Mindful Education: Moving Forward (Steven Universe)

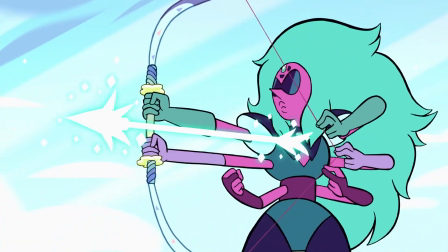5s
Every great Steven Universe episode is memorable for a different reason. Some have a fantastically catchy song that adds to the episode's theme.
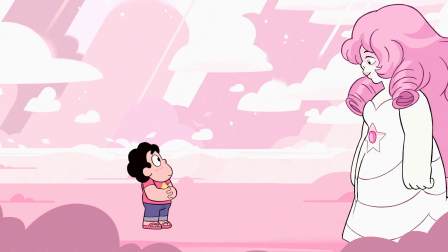14s
Others may have terrific visuals unlike anything else in the series, or some really well-written dialogue that expands the characters we know and love.
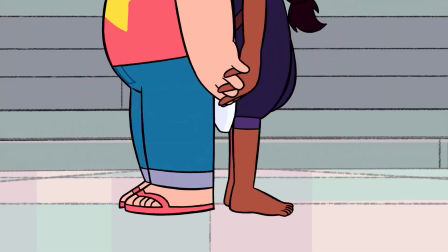21s
Some episodes though, like the one we're talking about today, do all of this and more.
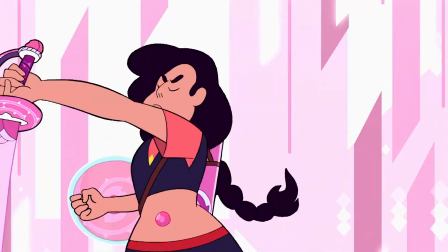26s
In this video, we're going to go through the Season 4 episode,
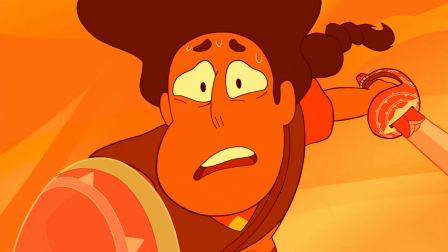29s
Mindful Education, and talk about how it uses everything great about the series to fit an entire phenomenal discussion about moving forward in only 11 minutes.
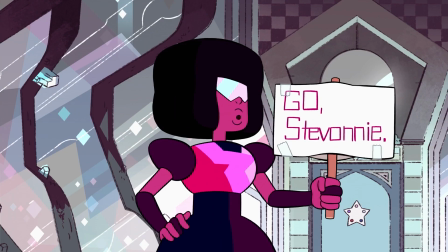38s And this side is for Stevonnie. It's two signs in one. A fusion sign.
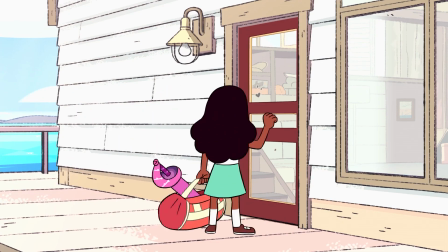43s
The episode starts off with Connie coming to the temple to train, but it's clear from the beginning that she has something else on her mind.
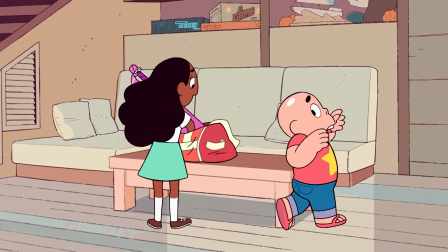50s
I love how goofy the bald cap Steven is,
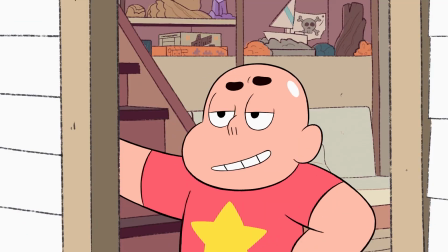53s
and it's a great in-character way for him to realize that Connie really is operating at minimal function while her brain thinks about something entirely separate.
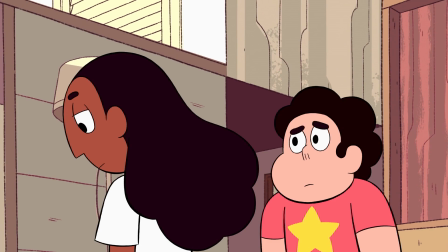61s
Steven catches on pretty quickly, but his question to Connie about whether or not she's okay is interrupted by the arrival of Pearl,
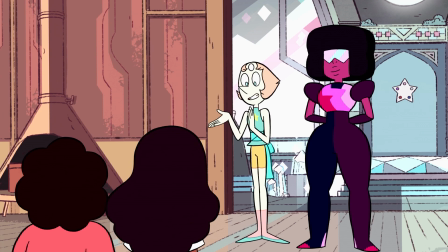67s
who announces that Garnet will be sitting in on today's training, as today the pair are training as Devonnie.
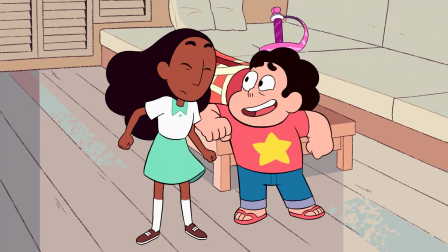73s
Connie's uncharacteristically unnerved and unexcited about this news, as she attempts to appear happy for everybody else.
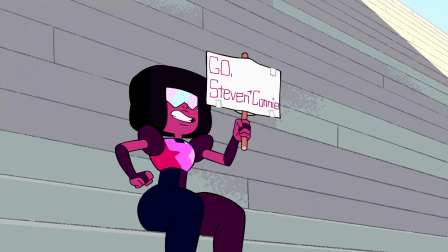80s
We quickly move to the actual training session, which is filled with nice touches,
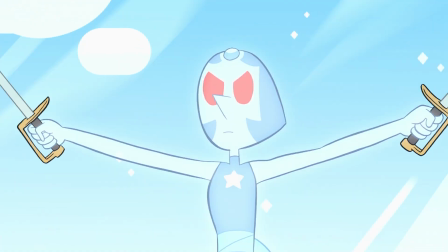84s
including the fact that Pearl prepared a fusion version of Hollow Pearl to match Stavani as their opponent.
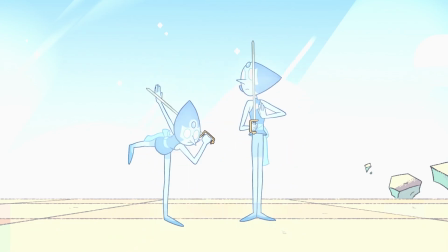89s
The fusion dances on both sides are sonically and visually terrific as always, and while it is a pretty short scene,
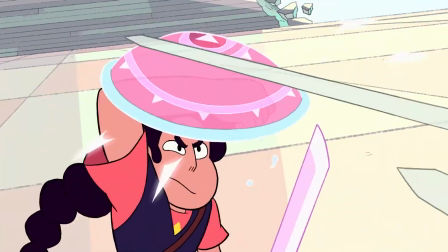95s
it pretty much has to with the episode's length, the fight with fusion Hollow Pearl has some really well-done choreography,
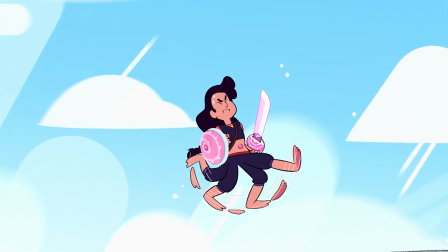101s
showing Stavani at temporary full strength, and I especially love the Yoshi-esque flutter jump that they discover during this fight.
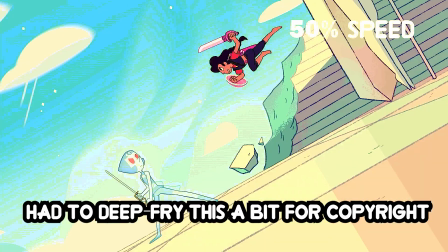108s
But as it comes to a close, the background quickly shifts into this geometric orange space that we'll become more acquainted with later,
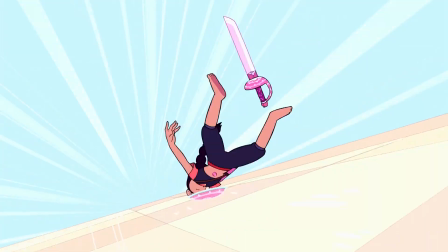115s
as the Hollow-Pearl fusion shifts into a very un-Steven Universe young boy. This vision shakes up Stevonnie as they break apart,
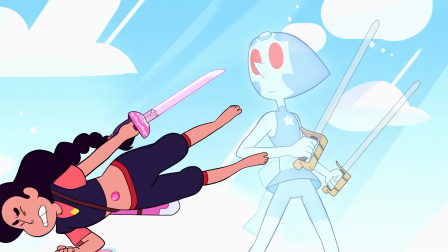123s
and the fantastic voice direction to have Stevonnie shift into a more Connie-like voice makes it clear who this image is coming from.
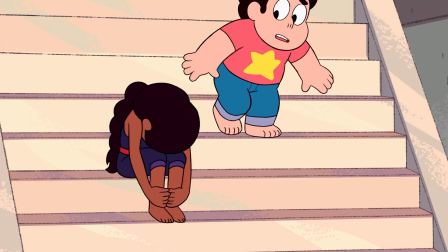130s
She runs away from a concerned Steven, Pearl, and Garner, and when Steven eventually catches up to her, Connie finally reveals the culprit for her scattered mind.
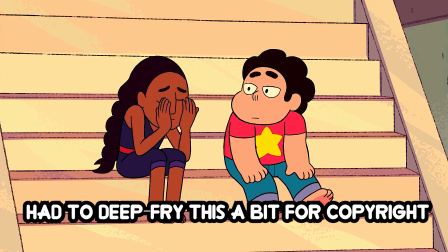139s I did something terrible at school, and I don't know what to do. I beat someone up.
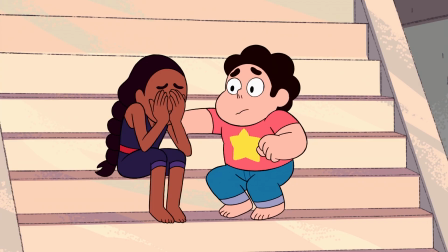145s
It's a very non-Konnie line that kind of shakes the episode and Steven up.
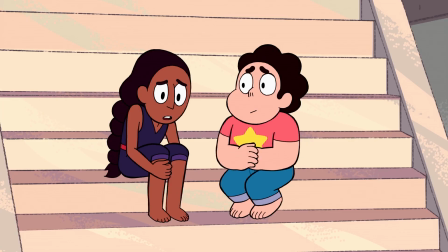150s
If you're able to get past the shock value of this line, as well as the funny image of Connie beating up a middle schooler,
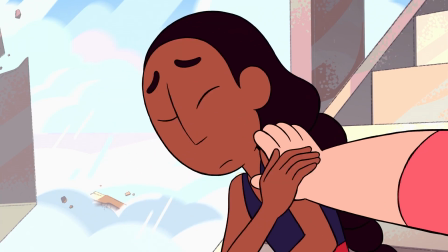156s
you'll catch Steven giving some pretty terrible advice in response to this.
Sometimes you hurt people by accident.
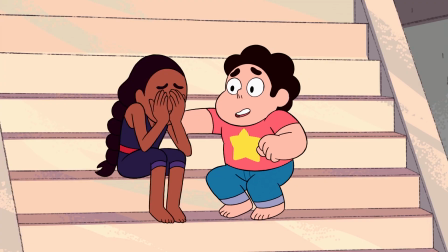163s You just have to try not to think about it.
This line makes a couple of things obvious that will play out throughout the rest of the episode,
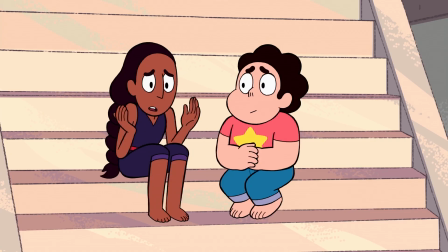170s
being that Steven relates to Connie's story of hurting others by accident, and that he's going to ultimately be the one learning the lesson at the end of this thing.
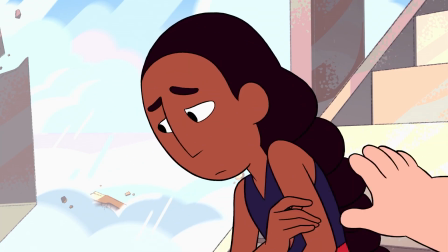178s
Before Connie has a chance to respond to Steven,
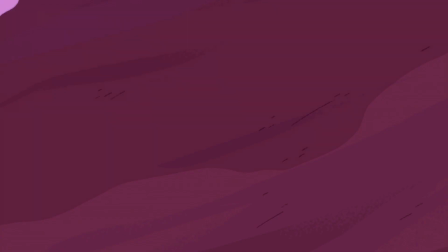181s
Garnet interrupts and takes us to the beach, where she drops some vague knowledge to Steven and Connie and eventually to Stevani.
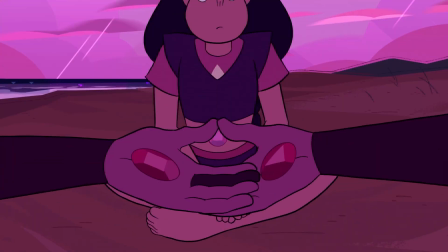188s
She re-explains some stuff that we already know, being that a fusion is broken apart if either member is mentally unstable,
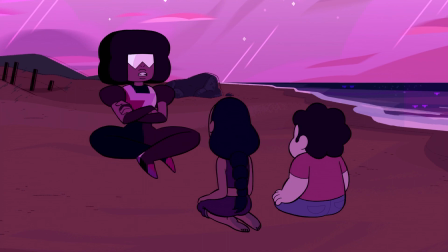195s
clearly putting even further pressure on Connie that she's messing things up for everybody.
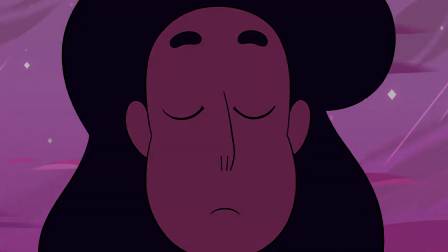200s
Garnet has Stavani close their eyes as she takes us into the most iconic scene in the episode, and one of the greatest songs in Steven Universe.
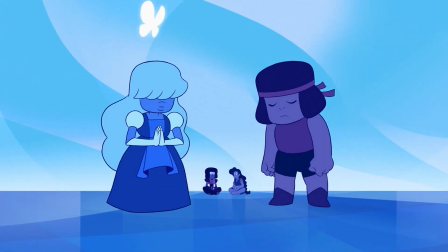208s
The song is over three minutes long, therefore taking up over a fourth of the episode, so we're going to be on it for a good chunk of time.
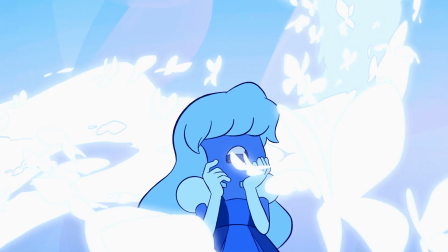215s
The scene immediately drops us into a blue version of the geometric background from before, before,
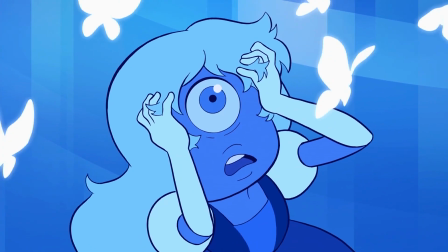219s
although this time with seemingly softer curves, inducing a much calmer atmosphere.
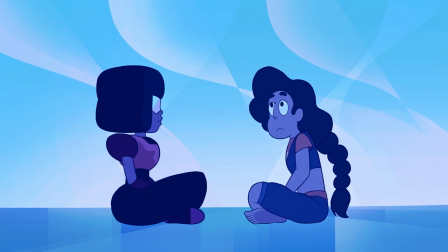224s
The background of the scene is only one part of what becomes its pretty unique identity,
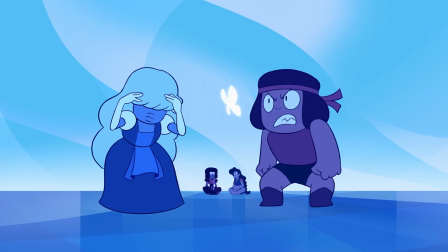229s
as the animation, done by the terrific Studio Trigger, slows down its frame rate to match the unique groove of the song,
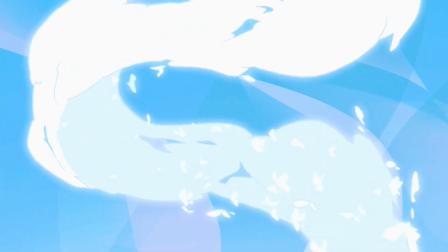236s
and it becomes stylistically more rigid to match one of the most lyrically clunky songs in the show.
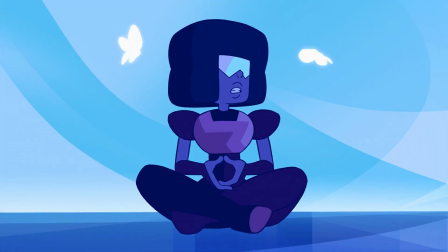241s
And that isn't a criticism of the song in the slightest,
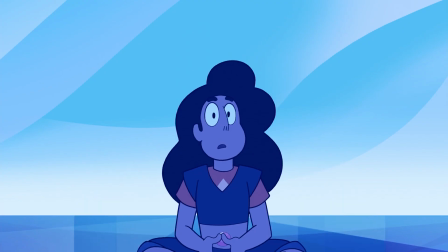244s
as the wordy lyrics in the slant rhymes like charming and swarming add to the general vibe of the scene to create something entirely new for the show.
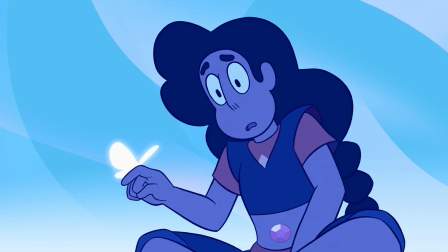252s
The ruby and sapphire stuff is up first and it has some really fun and some really beautiful shots and it's always fun to see the pair.
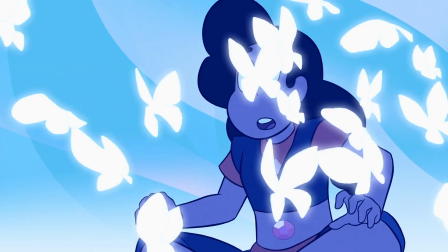260s
The butterfly motif is introduced here and is a really interesting take on the whole butterflies in the stomach thing.
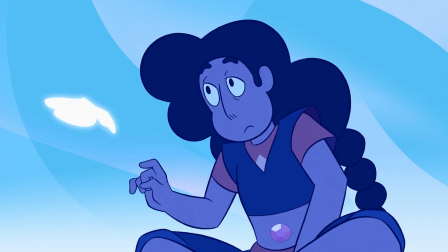266s
I love how both gems are overwhelmed by the butterflies in different ways as sapphire is overtaken by an overpowering Storm,
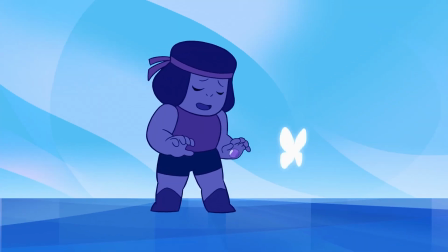274s
while Ruby hyper fixates on a single one and is only able to help Sapphire once she gets over her own troubles.
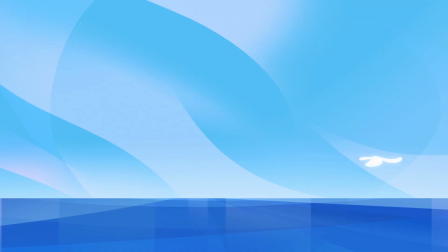280s
The feeling of true isolation in both characters is shown really well with some fantastic staging,
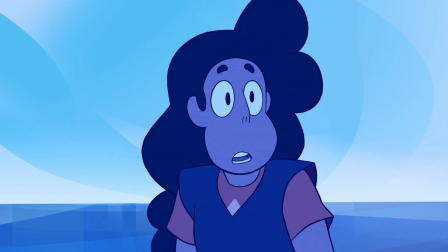286s
and the music builds up sonically and thematically as the animation does. The second half of the song, sung by Stevonnie,
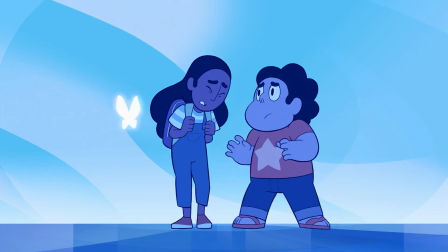293s
takes a less metaphorical approach and actually shows us what happened at Connie's school through some fantastically clever sequences using the butterflies.
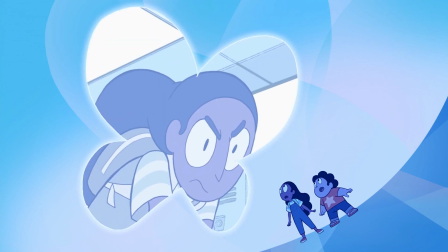302s
Besides Connie's definition of beating up being a bit off, the attention to detail in such a tiny scene that doesn't even fill up the screen is really impressive,
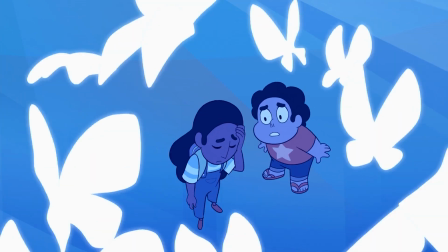311s
as Connie's eyes show that everything that she did was just reflexive. Fully completing the butterfly metaphor, at least for now,
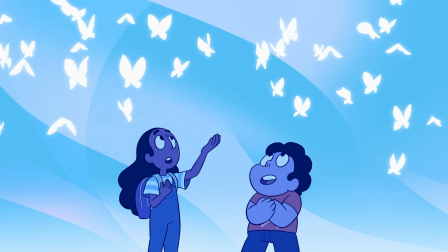318s
is Connie fully confronting her memory of her moment of guilt and only then being able to finally let it go.
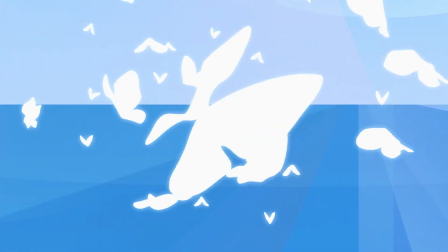324s
I love how the song finishes with all four non-fusions sharing a castle in the sky
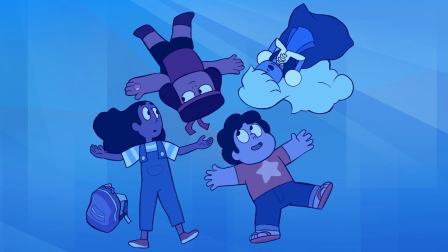329s
moment as the characters coming together is what ultimately gets rid of their intrusive thoughts.
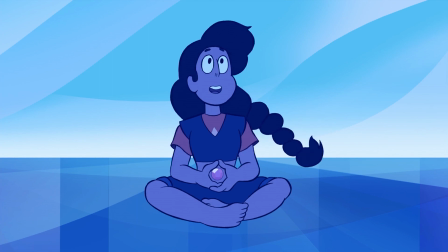334s
Overall, this song and the accompanying animation is genuinely terrific throughout.
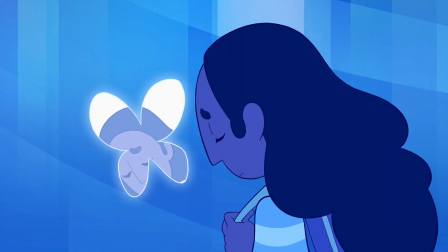339s
So many great sequences fit into about three minutes as the song takes over the episode in a way that's not seen anywhere else in the series.
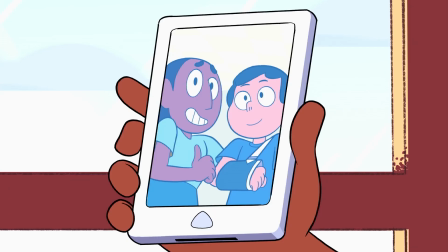347s
Anyway, after the song, the episode cuts back to the temple as we get to the final part.
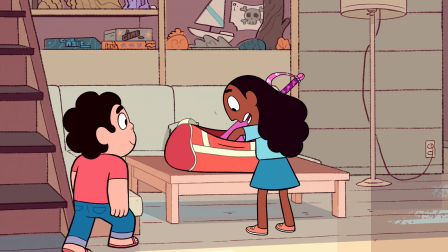352s
It turns out that in a very Connie way, she followed exactly what Garnet was trying to tell her and talk to the kid that she beat up.
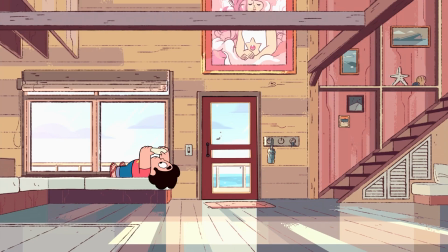359s
While obviously meant to be unintentional within the show,
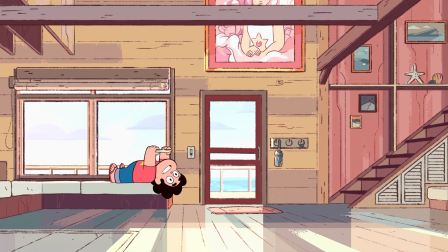362s
the way that Connie talks about her conflict resolution to Steven comes off as if she's almost rubbing it in Steven's face,
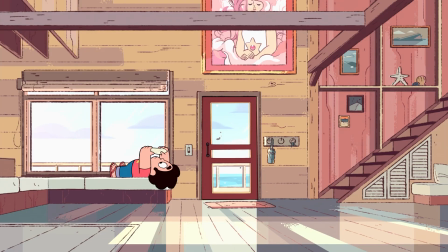369s
as he realizes that he won't be able to get such a nice resolution to his issues or he's harmed others out of what
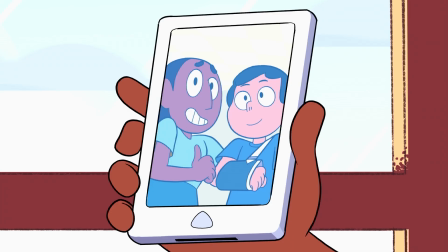375s
he deemed to be necessity at the time.
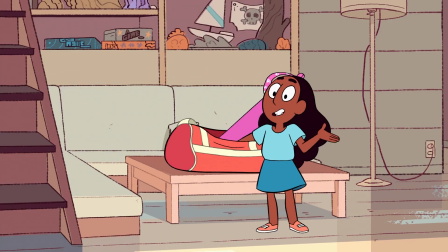377s
Steven goes out to train, but notices the same symbolic butterfly on his mother's sword, as he realizes what's coming.
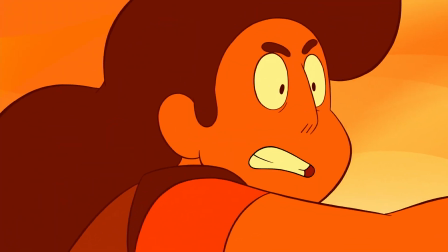385s
And very quickly into the second training sequence, that's exactly what happens, as Stevonnie is transported back into the same orange background as before,
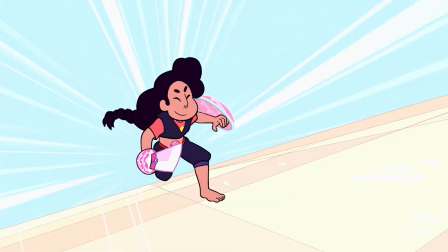394s
as Hollow Pearl transforms into Bismuth to recreate her poofing, making what is probably my favorite frame of the episode.
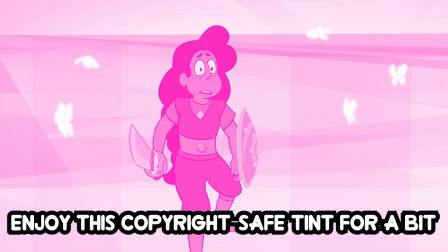401s
The music of the scene is just impeccable and creating a horrific atmosphere,
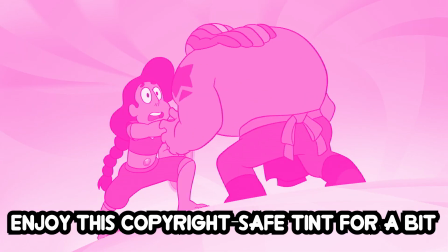405s
as Steven realizes what is happening, and Connie is completely hopeless and just watching Steven's worst nightmare.
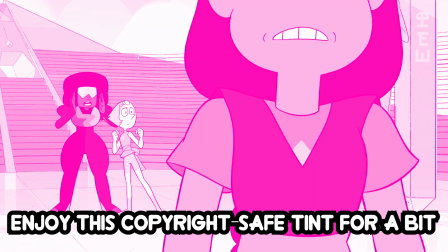412s
After a brief moment where the fusion pops out of it, they sink right back in,
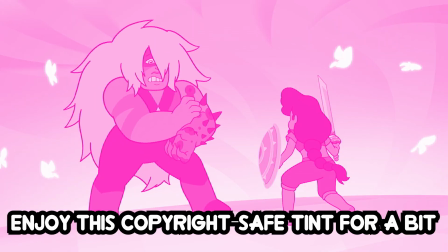416s
this time backing into Jasper, whose already horrifying corrupted design is taken to another level.
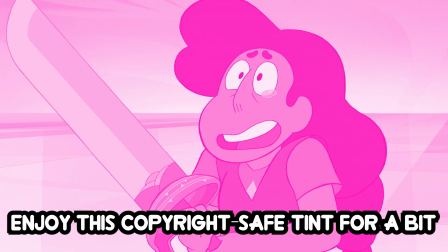422s
Eventually, she transforms into Eyeball to complete the trio of gems that Steven has had to harm and feels pretty immense guilt about.
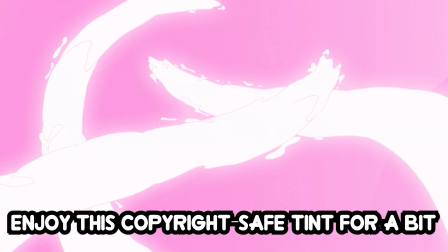430s
Connie tries to calm Steven down here, but it only makes it worse, as we get a claustrophobic spinning scene in a three.
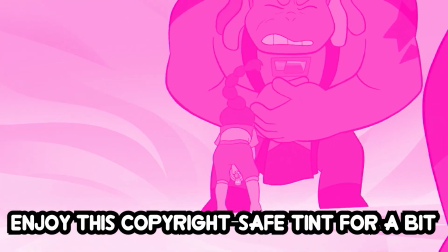436s
This scene really captures the feeling of being trapped that's done with Sapphire back in the song, as Stevonnie appears completely hopeless.
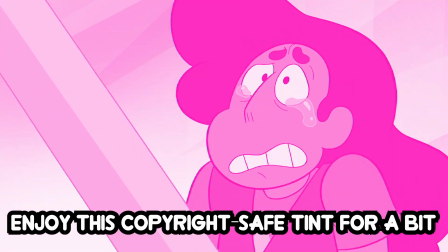444s
As the trio begins to combine into one form, Stevonnie trembles in fear of what it could possibly be,
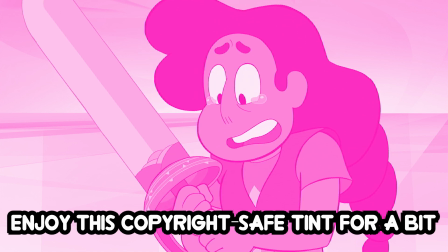450s
completely terrified of what could possibly be worse than what they're already seeing.
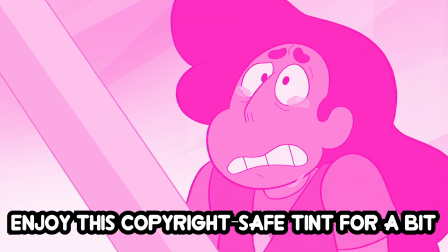454s
Eventually, the butterflies take form, becoming a disappointed Rose Quartz, literally looking down on the fusion and on Steven.
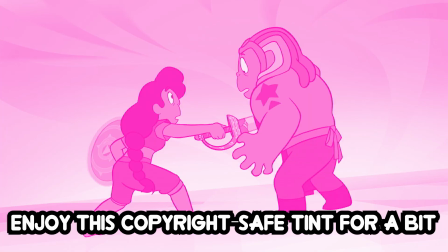462s
He's confronted with the idea once again that Rose gave up her life for him, and that all he has done with it is hurt people.
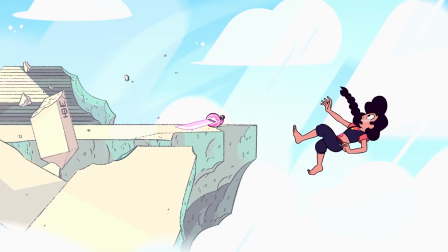469s
This thought just completely breaks Steven, and thus Stevonnie,
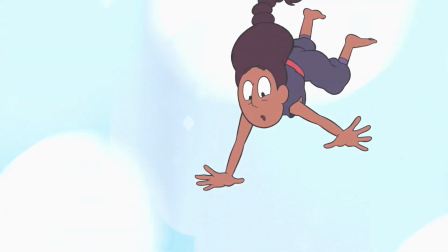473s
as they are metaphorically and literally pushed off the edge, as a horrified Pearl and Garnet hopelessly watch all of this unfold.
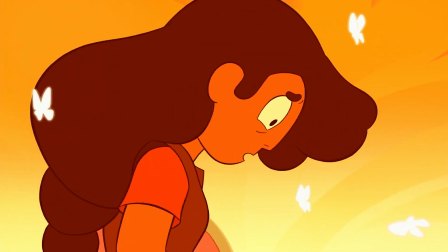480s
The entire sequence is just terrific, and definitely showcases some of the introspection that the show will dive much deeper into by the time that future rolls around.
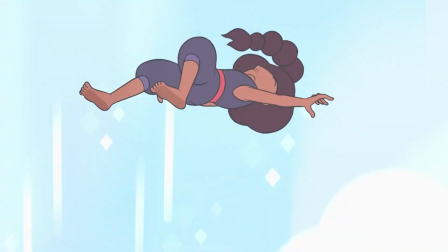489s
Anyway, back to the episode. the last scene is this beautifully animated freefall where Connie has to calm down a completely broken Stephen.